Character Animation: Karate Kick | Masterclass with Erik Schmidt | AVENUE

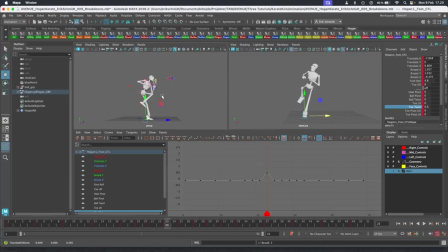[24:48]
But basically I want the leg to be more or less straight in order to make the contrast between the up and down or the squash and the stretch as clear as possible.
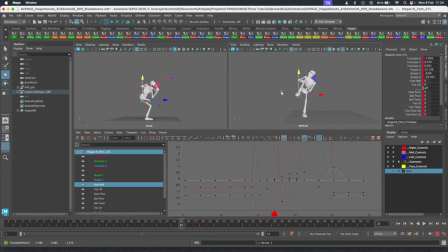[25:02]
And I'm gonna take that other foot down so we get a nice movement. And I can start rotating the chest.
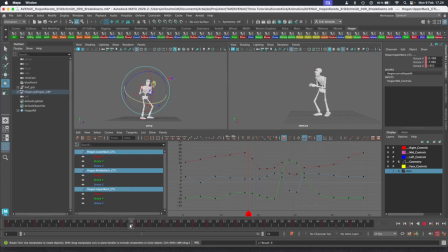[25:20]
But basically it is getting a nice bouncing ball of the feel of the body, and then have the contrast from the stretch to the squash, and then have the squash and then the stretch there again.
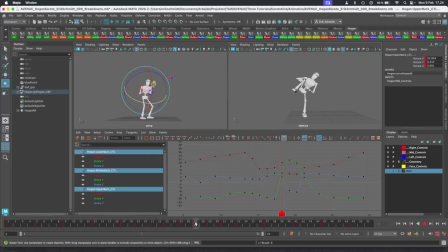[25:35]
I can go in and tweak now the hands as well, so I get nice arcs to them. Helps a lot here. It's still a bit fast, the kick, so I will have to go in and fix this here. I'll do a little polish pass on top of it.
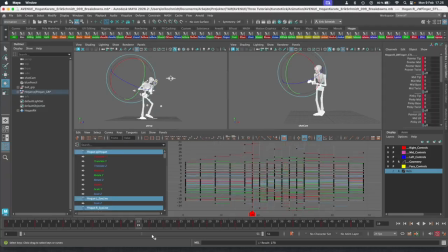[25:53]
Let's see how much of it is Maya's in-betweens that does it and how much it is my animation.
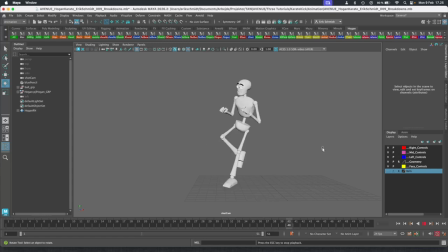[25:59]
So if I select everything and put it in stepped, it's starting to come together.
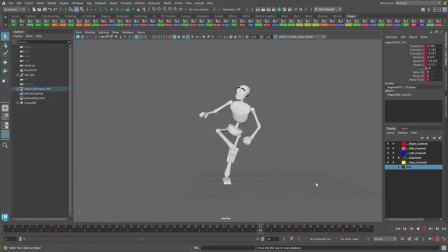[26:09]
I've gone in and added 2s for everything, and I'm still in stepped here now, and I can see it's starting to really come together. What I've added is a little bit of a kind of a boxing move here from side to side,
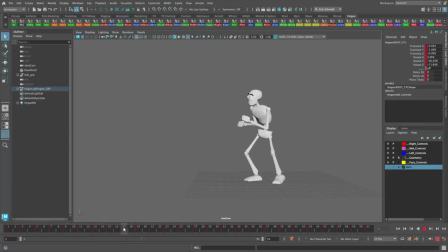[26:28]
a little bit of animation with the hands, and then from here it is as it was before, and then I have added some breakdowns here to
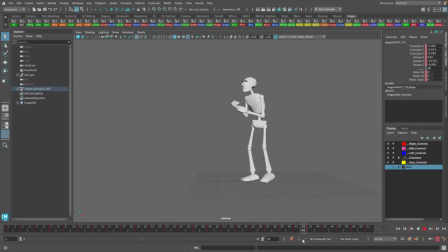[26:41]
resolve how the foot is coming off the ground and how the feet land on the ground again here, and then a little bit of resolve. I have a little bit of retiming here in the end, so there's a slow into this. So this works pretty well now.
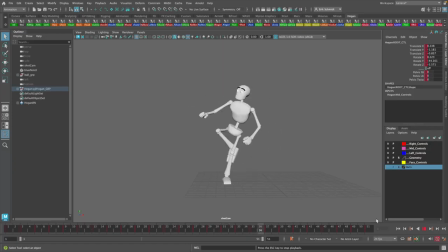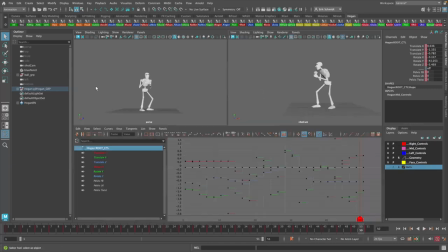[27:03]
And you can see if I select everything and go into spline,
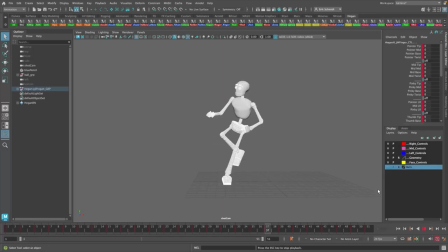[27:12]
it is starting to come together. The difference between the spline version and the step version is minimal at this point. I could go in and add
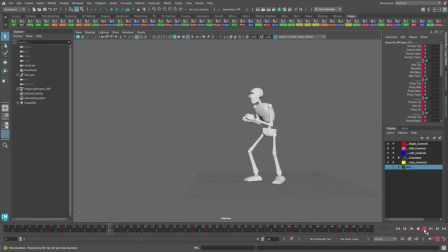[27:25]
some ones here and there and go in and tweak and polish it a bit more to make it even tighter, but it is actually really starting to come together. If I should make some ones here, I would do it here in the kick,
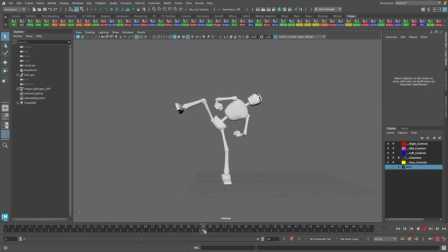[27:41]
that it's such a fast movement, and in order to control how that is done. At the moment here, you can see I have offset things a little bit, so you have the kick and then the arm comes out to make a bit of a difference.
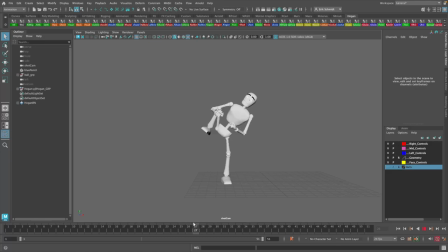[28:00]
And the kick starts with the torso rotating here, and then once the rotation in the torso is done, then I'm ready to kick, and then the movement is resolved by the arms that are then coming back in here again. I've done a little bit of offset in the arms so they don't move exactly in the same path,
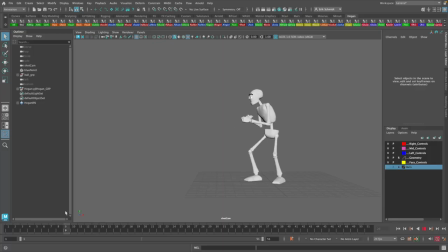[28:22]
also to break things up. I've done a little bit of a polish pass in the head as well, so there's a nice little bit of overlap that brings it all together. But it is pretty good for now, so I think I'm gonna stop here, and I hope you enjoyed the video and you have learned something along the way.